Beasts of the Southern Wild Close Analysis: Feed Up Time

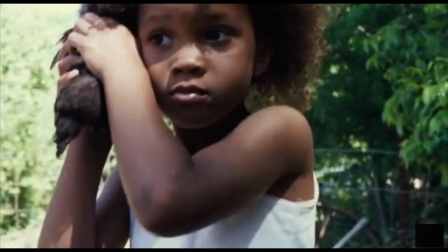The film doesn't entirely reject Hollywood conventions it uses what is necessary in terms of film narrative and there's a clear use of shot reverse shot here so Hush Puppy looks and the next shot is what she's looking at
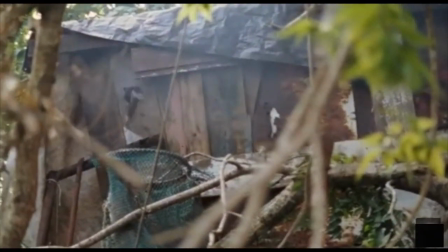from the right angle the right eyeline match so that we see what she sees. We're introduced to Wink through a hole. We see his hand throwing the bottle. I think we can probably assume it's beer or alcohol. Is this last night's empties or is this his breakfast?
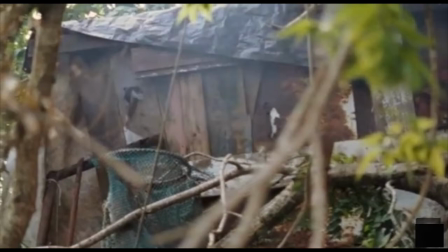It doesn't say. We can work that one out for ourselves. We hear his voice first which indicates his position within the film and its narrative structure.
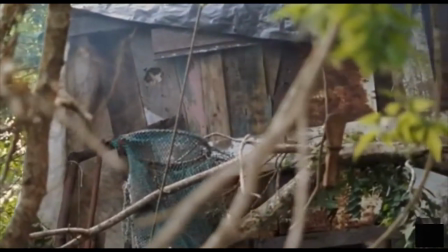He's removed from us. He's not going to be a character with whom we are aligned.
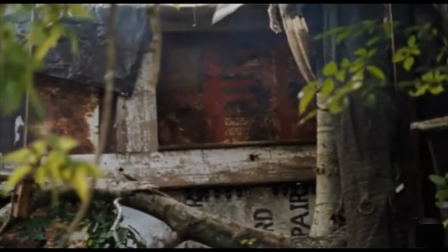This initial shot that crabs right to suggest his movement within his hut we can't physically see. So this all adds to the idea that Wink is an important character, one is going to be very relevant to the narrative but not someone we're going to be aligned with through cinematic means.
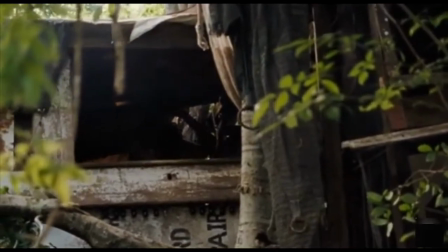Here's that line, Wink says put on some pants. The next shot is of her underwear.
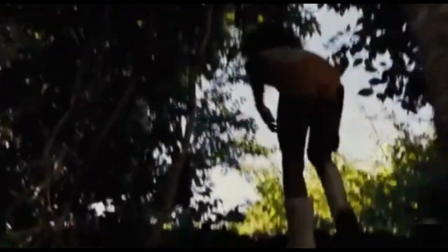She hasn't put on pants or trousers.
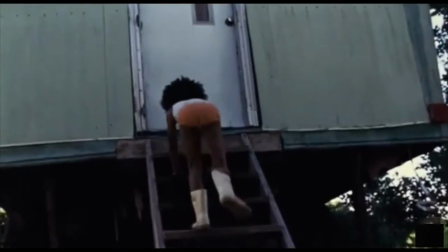This is suggestive of defiance or independence or the idea of no rules or the relationship between Hush Puppy and Wink.
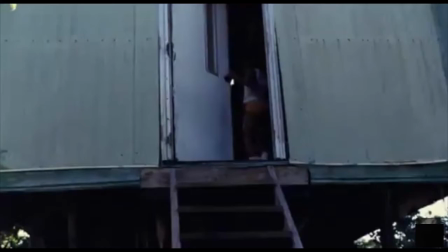The cut there certainly indicates their relationship in a very very subtle and quick and quite sly way.
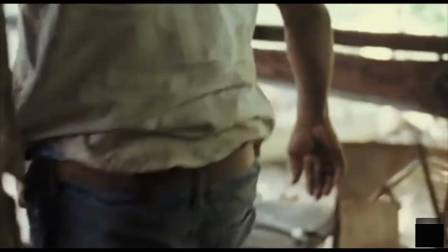So this is our first shot of Wink and it's shot from
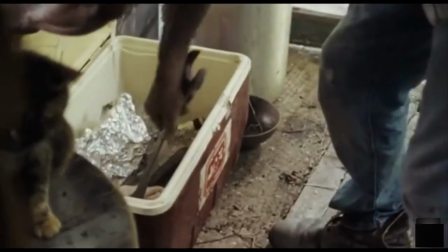Hush Puppy's height perspective even if she's not physically present in this scene we're going to be seeing the whole world of the film through her eyes so even though she's not present her worldview is consistent.
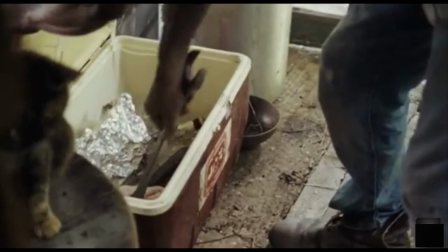Notice the interior of his hut is cramped all this mismatched furniture framing is very tight you can see a cat screen left there we've got the idea of living life on the fringes going on.
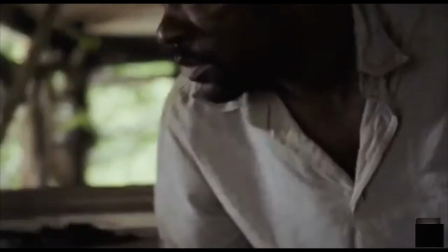This is an interesting cut coming here. We cut on action so the movement of his arm sutures the two shots together but actually the action he's performing is different so there's a slight jump in time there but we don't notice it.
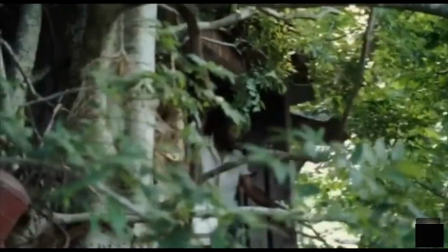The next cut is far more traditional as he opens the door we cut to an exterior shot.
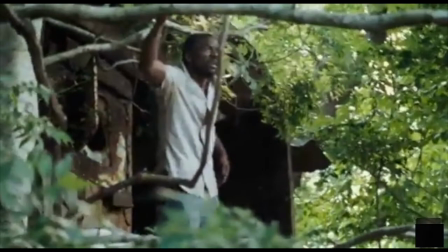So again we're using Hollywood conventions when they're appropriate for clear storytelling. Notice that as he opens the door we can see how embedded with nature their existence is with the trees that surround the house also providing something of a dirty shot by being out of focus in the front of the frame.
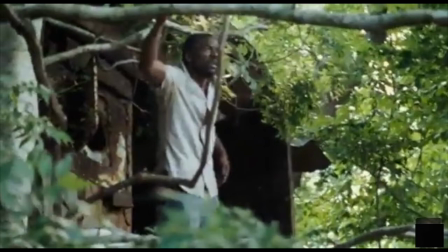So the world of humanity and the world of nature is established again, this liminal space that the bathtub folk live.
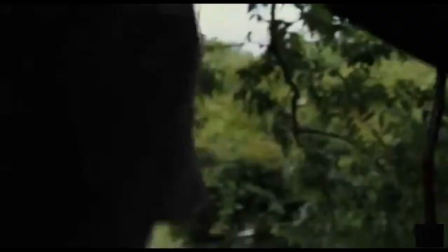There's another cut on action as he's ringing the bell.
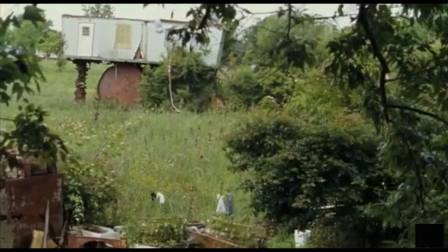We also get our first indication that they have separate homes, the surprising independence that Hush Puppy lives in.
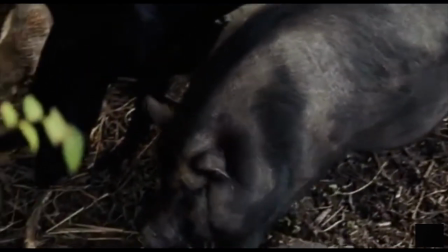We then see this extremely short montage, we see the animals feeding and then Hush Puppy feeding,
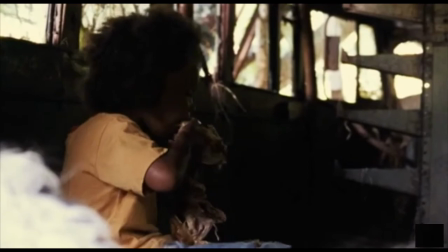so feed-up time has referred to both feeding the animals and feeding themselves.
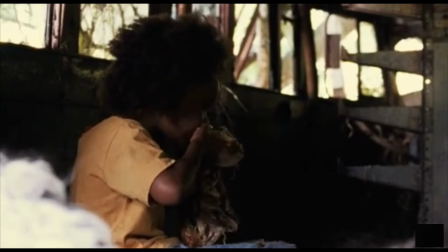Clearly the connection there is established. So overall we've really introduced the world that we're going to be immersed in for the rest of the film and we've established Hushpoppy's character perspective.